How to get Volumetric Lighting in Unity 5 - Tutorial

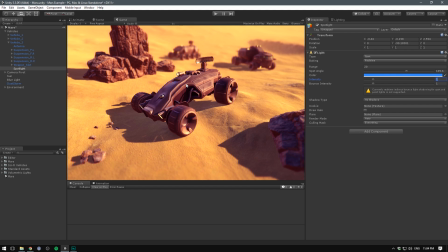8:21 I also want to bump up the intensity because we have so many intense lights in our scene, we have to compete with this one. So we'll just bump that up to 3, but that's going to depend totally on your scene. I'm also going to put some hard shadows in here. You can see what that does.
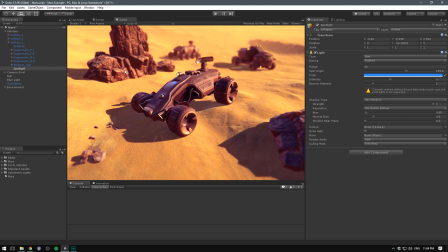8:36 I wouldn't recommend using soft shadows for a lot of point lights. That will quickly make your scene very, very hard to run.
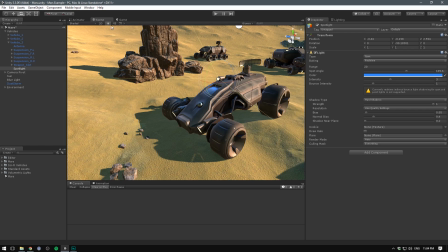8:42 But having some hard shadows on this light is not going to do anything, at least not when we have this few things in our scene.
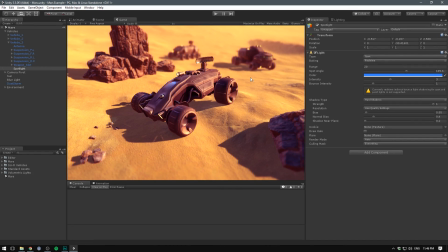8:49 So now we've added our light and we are ready to make it volumetric. In order to do this, we go hit add component.
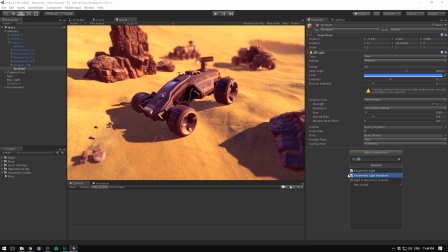8:56 We search for volumetric light and add this volumetric light script.
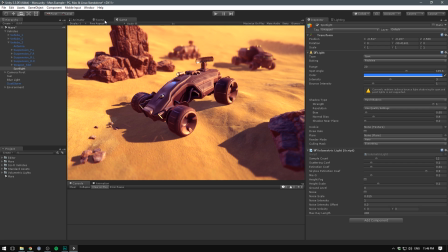9:01 And you can see nothing is happening inside of our game or scene view. That's because of two reasons. Primarily because this is not going to show unless we hit play.
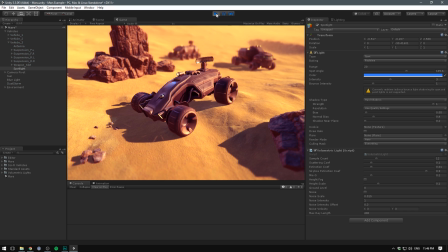9:11 And if I hit play, it's still not going to show.
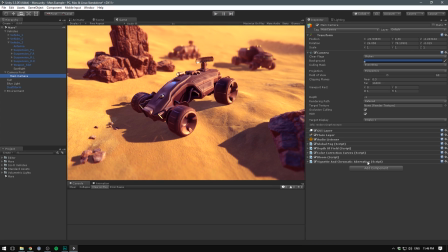9:14 And the reason why is that we have to go and select our main camera, hit add component, and add the volumetric light renderer. And this is what actually shows our light. So now we need to go to the default spot cookie.
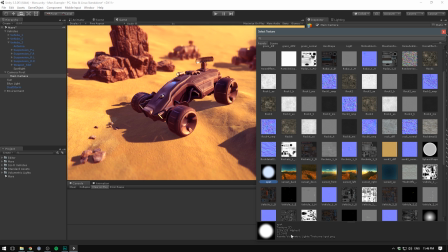9:28 And we just need to input the spot, which is part of the volumetric lights pack.
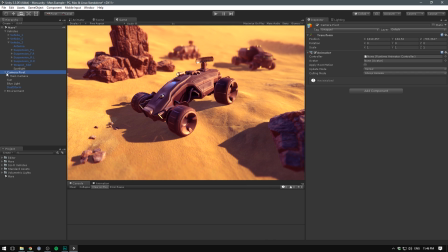9:33 So let's just double click that. And now things should actually be working.
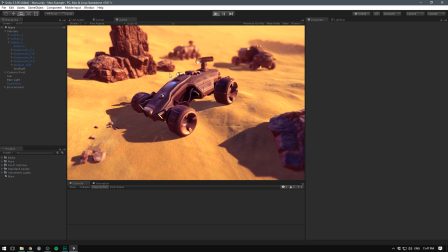9:37 It might not be too clear, but when we hit play, we do actually have a bit of volumetricness to this light.
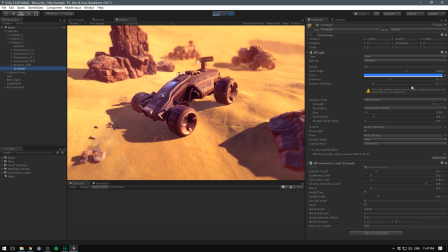9:45 But it's not really showing. To make it more clear, what we'll do is go and bump up the scattering coefficient.
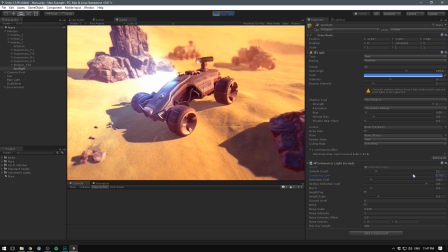9:52 And you can see once I do this, it becomes very clear that our light is now shining. We get these nice rays and this nice blooming effect. It just looks a whole lot better.
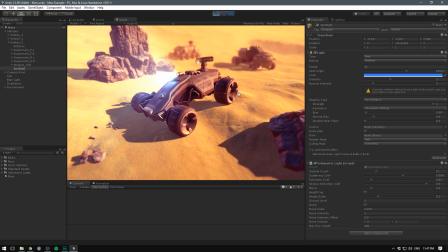10:07 But one thing that doesn't look too good about our light is how static it feels.
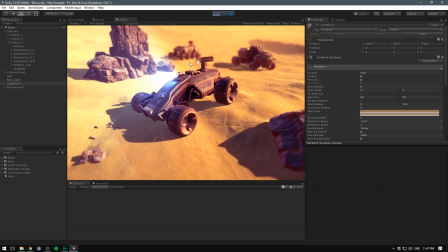10:12 If we go out and disable our dust storm, you can see that our light is indeed showing, but it isn't really affected by any kind of dust or disturbance in the air or anything like that.
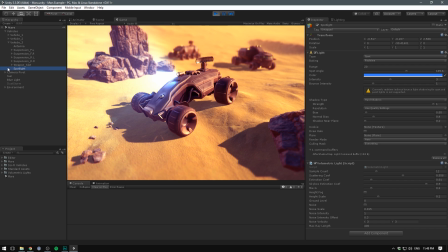10:27 To make it feel more random and lifelike, we'll go and select the spotlight and we'll enable the noise. And this is basically a way to add some randomness to our light. But right off the bat, you can see it just almost disables it.
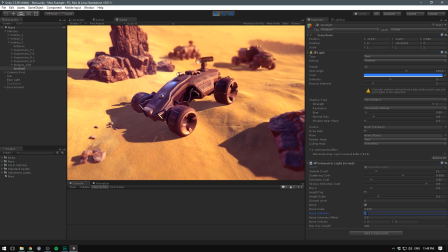10:42 That's because we have to bump up the noise intensity. I think we can go for something like 4.5. Yeah, that looks a lot better. But our noise is still not too visible. And that's because our noise scale is too small. If we go ahead and drag on our noise scale here and increase it,
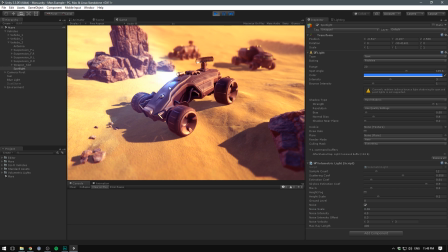11:00 we can actually see that the noise grains themselves become a lot smaller. So you definitely want a large noise scale, but you don't want it too big because then it cannot be seen,
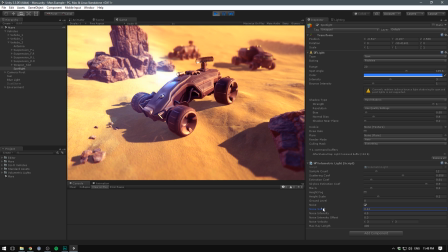11:13 and you don't want it too small because then it's going to look like you've just overlaid a noise map and you're just scrolling through it and that looks super weird. So I think something like 0.12, so 0.12, looks pretty good for our case.
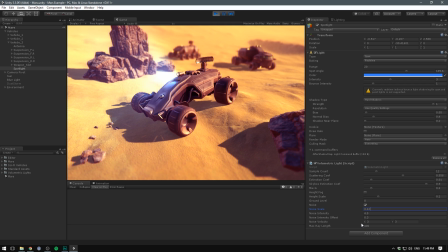11:28 The final thing that we need to edit a bit is the noise velocity, and that is just the speed at which our noise will scroll through. So if I edit this to say 20 on the X, you can see just what that does. I think we want the X to be around 1, so just a bit of movement there. And then our Y should be about -3,
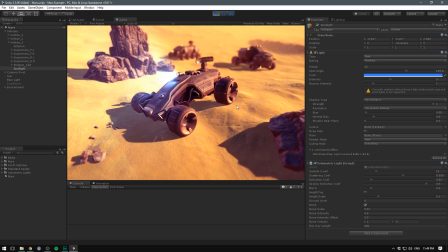11:47 because our dust is moving towards or from the right side of our screen to the left side. So I think that's going to look a lot better if it's in line with our dust storm.
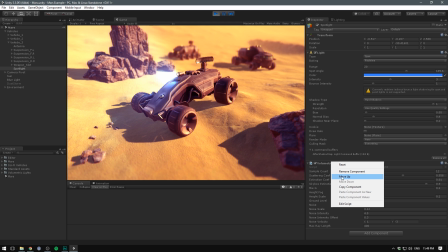11:57 So now make sure that you copy the settings on this component.
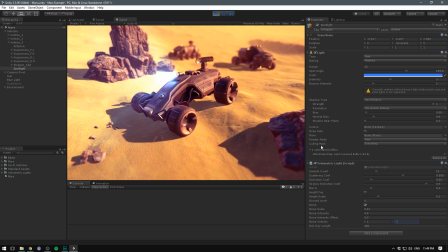12:03 So hit copy component, and then we exit out of play mode. Make sure you do this before you exit play mode or your settings are going to be lost.
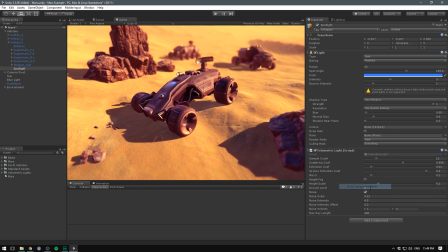12:11 So now we exit play mode, we right click and we hit paste component values to save all of our configurations back in. So now what we can do is maybe take this light here and we can rename it to our top light.